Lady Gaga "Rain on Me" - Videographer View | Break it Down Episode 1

They probably use a spotlight of some sort, one dedicated light that shone on her, and then they had some other bigger lights that were for everybody.
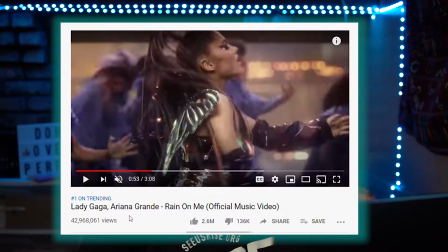(4:14)
So all right, so let's talk about some camera levels now. So in this shot, this is about, I would say about chest level. It's like right under her chest, in between her chest and her hip and her waist. So I would say that's about chest level.
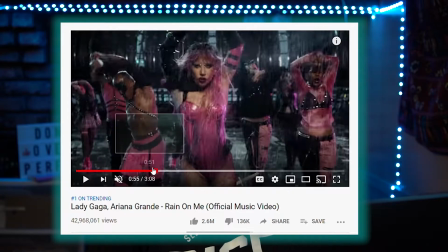(4:32)
That was, if you saw, it was real quick. Let me see if I can.
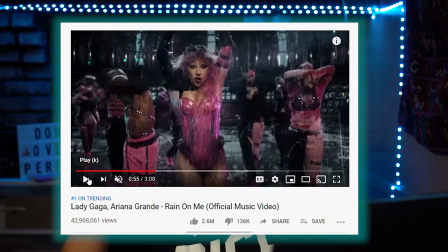(4:40)
So it started out, I would say, at about knee level, and then it zoomed in to about hip level,
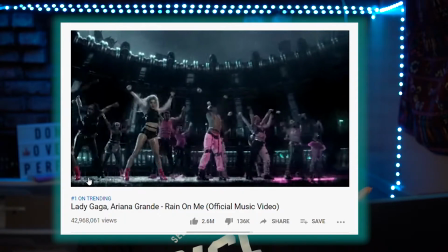(4:47)
and then it went back to full body, and then now we got full body at a different angle. So really, the zooming in, zooming out at the different levels, which you can think about is cut it off at the joints, quote unquote. Okay, of course, take some creative freedom and alter it a little bit. So I'm not saying cut them off at the elbows. You can do a little bit under or a little bit above, but think about where your joints are, and that's where the camera levels can be. So it's like shoulder, chest, waist, hip, knee, ankle. Ankle looks weird. I will say that. Ankle looks weird. Knee can also look weird. Those are those things that either you need to see the whole knee or none of the knee, right? Things like that. But if you film in a kind of a wider shot, you have more flexibility to do those zooming in and zooming out. If you were to film like right now where my camera is now, I'm looking at my monitor, I'm at about chest, let me sit up straight. I'm at about chest level. No, it's eye level, but it's cut off from my chest because of how close I am to the camera. There is some zooming in and zooming out you could do, but this is like the most zoomed out you could be, right? So if you know you want some options, go out, okay? Of course, some shots do the close shots, but if you want options, be zoomed out just a little bit. Now, we're going to play a series of quick transitions. The editors did genius transitions because since they filmed it in a way where they could do that zooming in and zooming out, they created that movement, that interest, that quickness that keeps your viewers watching your videos. They did it great. So watch.
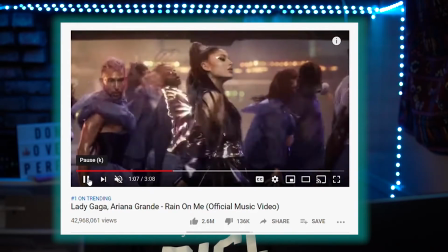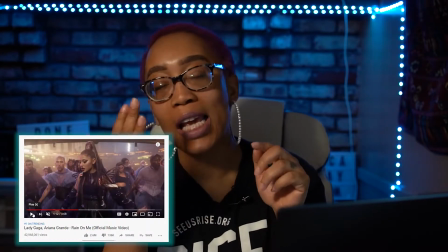(6:45)
Did you see that? Did you see that? It wasn't even, it's not about, that part right there was not even about the details.
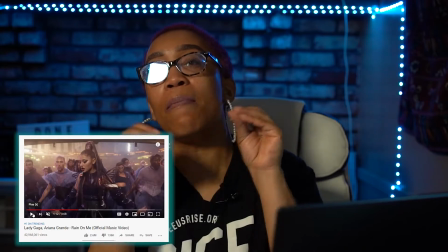(6:53)
It's about the movement. It's about keeping your interest.
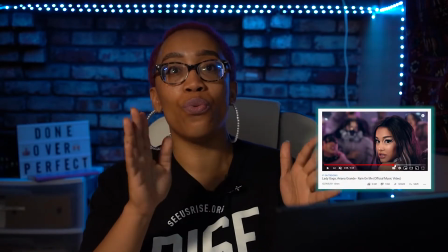(6:57)
Okay, so now let's say you're doing all the zooming in, zooming out, you're getting your people's attention,
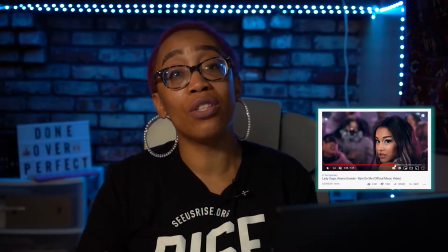(7:03)
you're keeping their attention, and it's all great, but you want to do something else. You can always throw slow-mo in there,
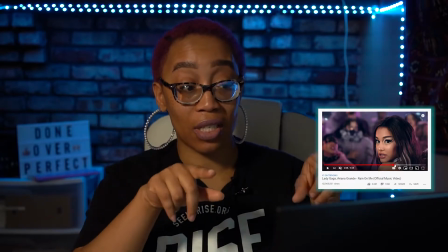(7:08)
especially if there are beauty shots. So this is a good example of this. Let's watch.
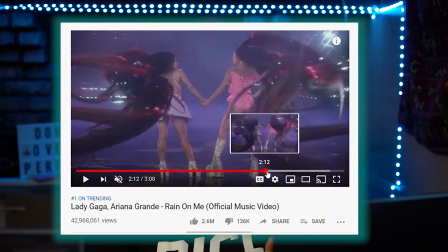(7:16)
You see that? It's like those beauty shots there, slow-mo.
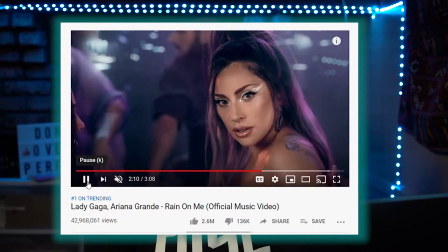(7:20)
You're going to see my eyes, see my hair, see all that stuff, things like that.
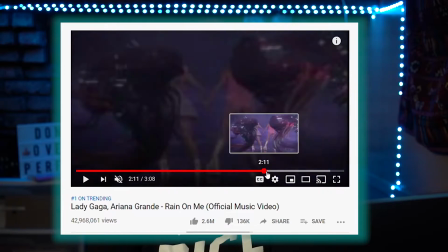(7:28)
Plus, this works in this situation also because, let me go back to here.
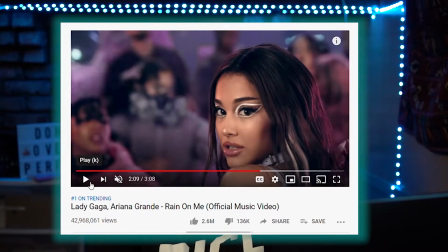(7:34)
Oh, I went too far. Because Ariana does not have a ponytail. This is a big deal because we all know that ponytail is her brand, and so it's a big deal that she doesn't have a ponytail.
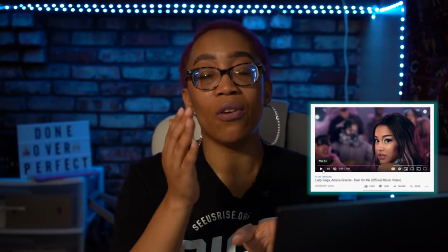(7:48)
So I also think that we're getting ready to, well, I've seen a video, and at this point we're getting ready to go into the second outfit or third outfit, whatever outfit number this is,
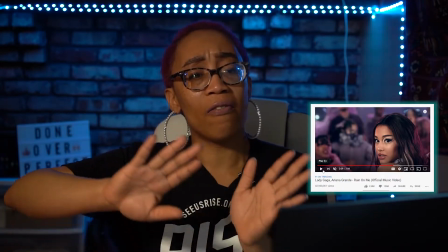(7:57)
of the video.
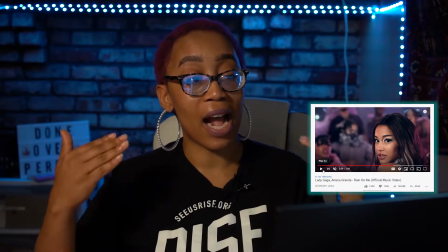(7:58)
And in this outfit specifically, she has her hair down, and so I think they wanted to use this as like, hey, look, she ain't got a ponytail,
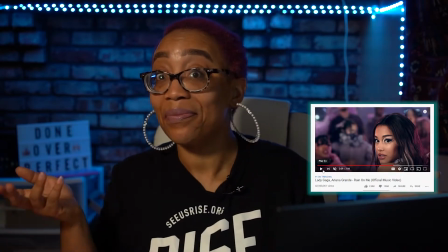(8:08)
you know.